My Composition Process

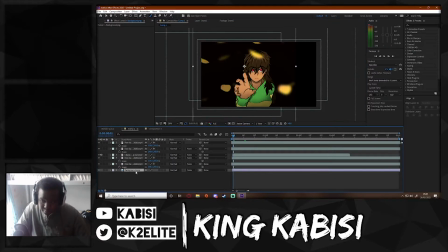The main problem we have here is that the background is still very, very bland. It's just dark, a dark background, nothing much. So how do we fix this?
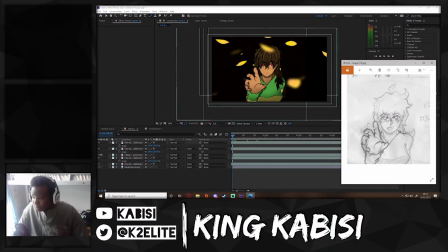How do we make this look more interesting? Yeah, so her right here and this one right here. This is what I use as a reference. I draw from paper, then I go onto here.
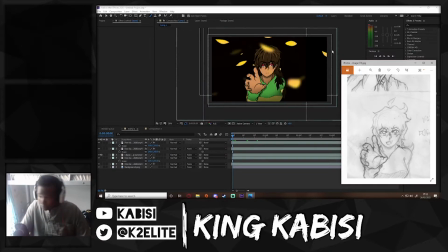I think I will start scrapping that idea now because I've got a graphics tablet. But back then, that's how I did it because it was so much more comfortable to draw in a surface that I could see. So yeah, that's what I used. So I was coming here to check this because I want to see if there was any background elements.
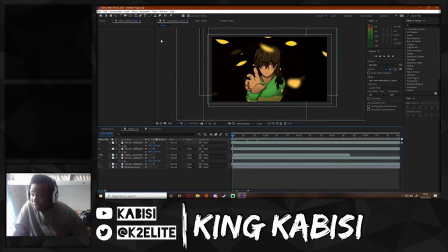There aren't any. So that means I just have to rely on lighting it myself. So I might ask, how do you light something? Now I could just copy the lighting from here, but instead of doing that, I will show you how I
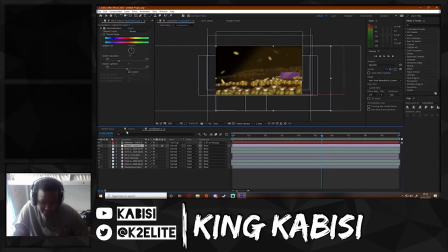light things. In fact, let me copy this adjustment layer. This adjustment layer, what it really does, it's the Soultail vibe.
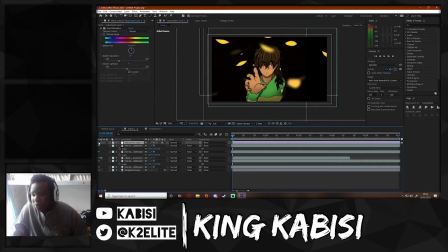How do I describe it? Essentially, it gives everything an image.
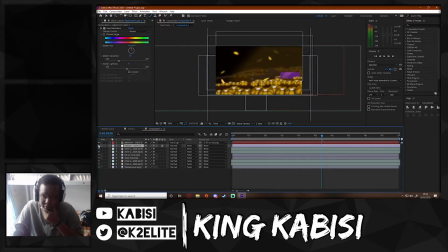Like, Soultail isn't very vibrant. I wanted it to be very, very like dimmed down, and so you notice that I might draw my characters very saturated, but I dim it down.
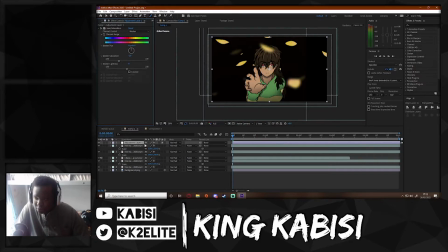That's just the tone of the show that I'm trying to go for. Adjustment layer here. It also keeps things consistent. If you end up figuring out that, oh, my colors aren't consistent, you can use an adjustment layer, change like the hue and saturation.
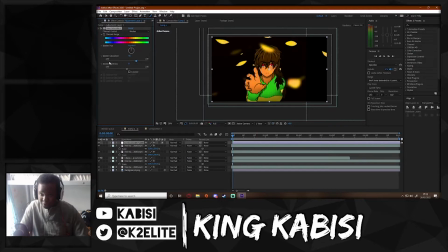It changes everything. So you want it super saturated, you want it almost no saturation, that's up to you. You figure out how you want to do that. But my one, of course, is like this. You can also add other stuff as well, but that's what I want to add. So let me show you how I made my light.
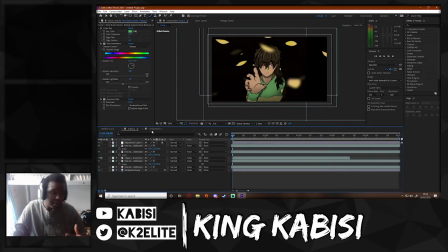Now, you could easily turn these into 3D layers and add a light layer, but the reason why I don't do this is because it's kind of finicky to move around 3D lights.
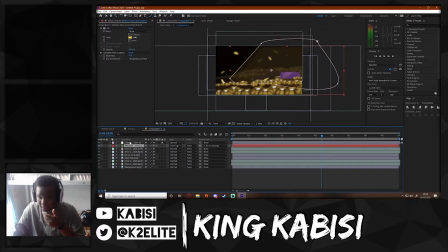So what I do instead is that I make a solid
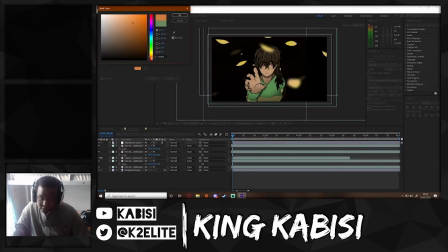of a light color, right? So let's take this, what's like a sun light color here.
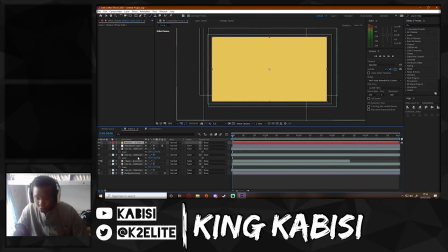Take this color, make a solid out of it, boom. Now there's this random solid that's on top of here. What do? We add a blending mode on here. Now, you might not see these blending modes immediately. I believe in order to open up these blending modes, you need to do something. There's a setting that you can go to extend these.
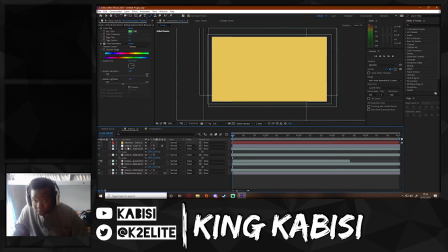It's not even that difficult. I forgot how to do it again. But yeah, that's how I get these blending modes.
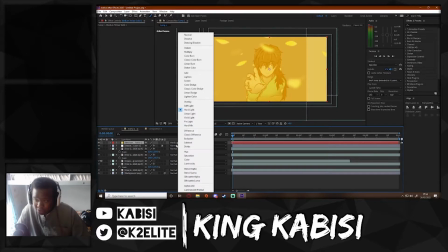And these ones, you play around with them, you see what you like. As you can see, hard light gives me this very harsh lighting effect.
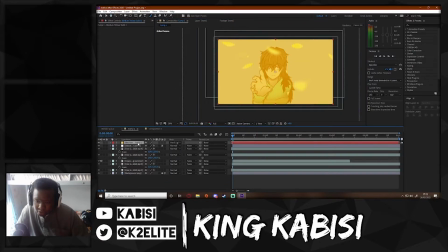Alright, so as you can see here, when this is hard light, it makes everything so much brighter.
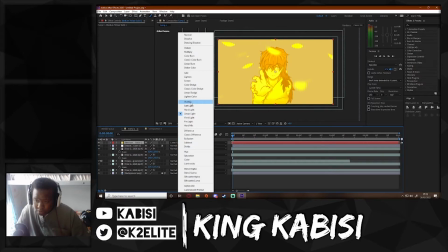When this is a linear light, you know, it's like this. Color dodge does this.
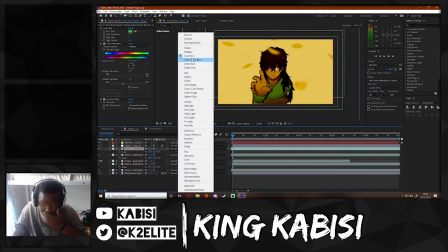I do like using color dodge, but the reason why I don't use color dodge is because, as you can see here, it ignores the black.
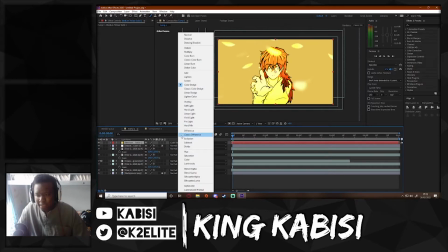And I don't like that because it gets distracting. When you make this a light, it affects everything.
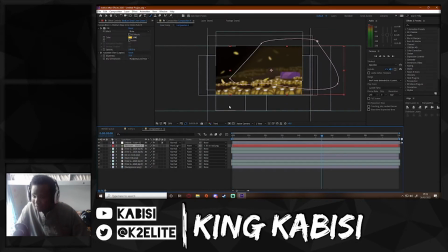So as you can see here, imagine if the blacks were just completely ignored here. Like, let me turn this into color dodge and show you what happens here. The blacks become more vibrant. I don't want that. I wanted everything to be so not vibrant.
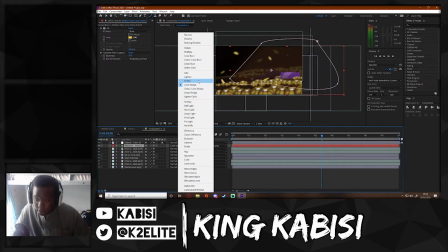The blacks become more noticeable, and I don't want that. I still want this to be very faded.
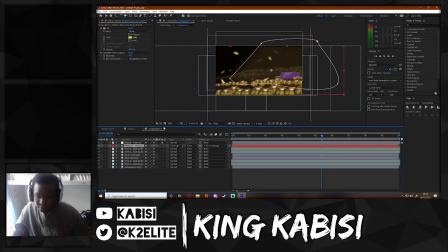So I had hard light, so this black lines become faded. So as you can see here, there's this pink line around here.
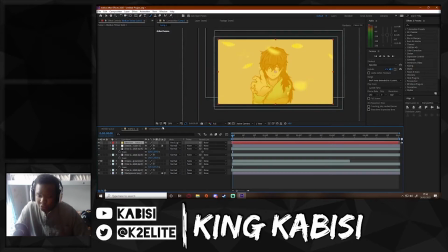That thing's called a mask. And see here, what I do is that I essentially draw in the area while selecting this. By the way, if you don't select it, it will just make a shape layer, as you can see here, right? So that's not what we want.
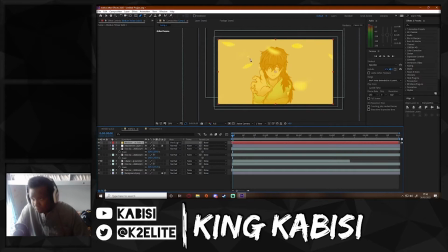What we do want is a mask. Let's delete this shape layer. So we need to select on the layer that we're editing, and then we need to go around here in whatever shape you want. In this case, I want some sort of cone. If you feel like you don't like it, you can extend it or anything.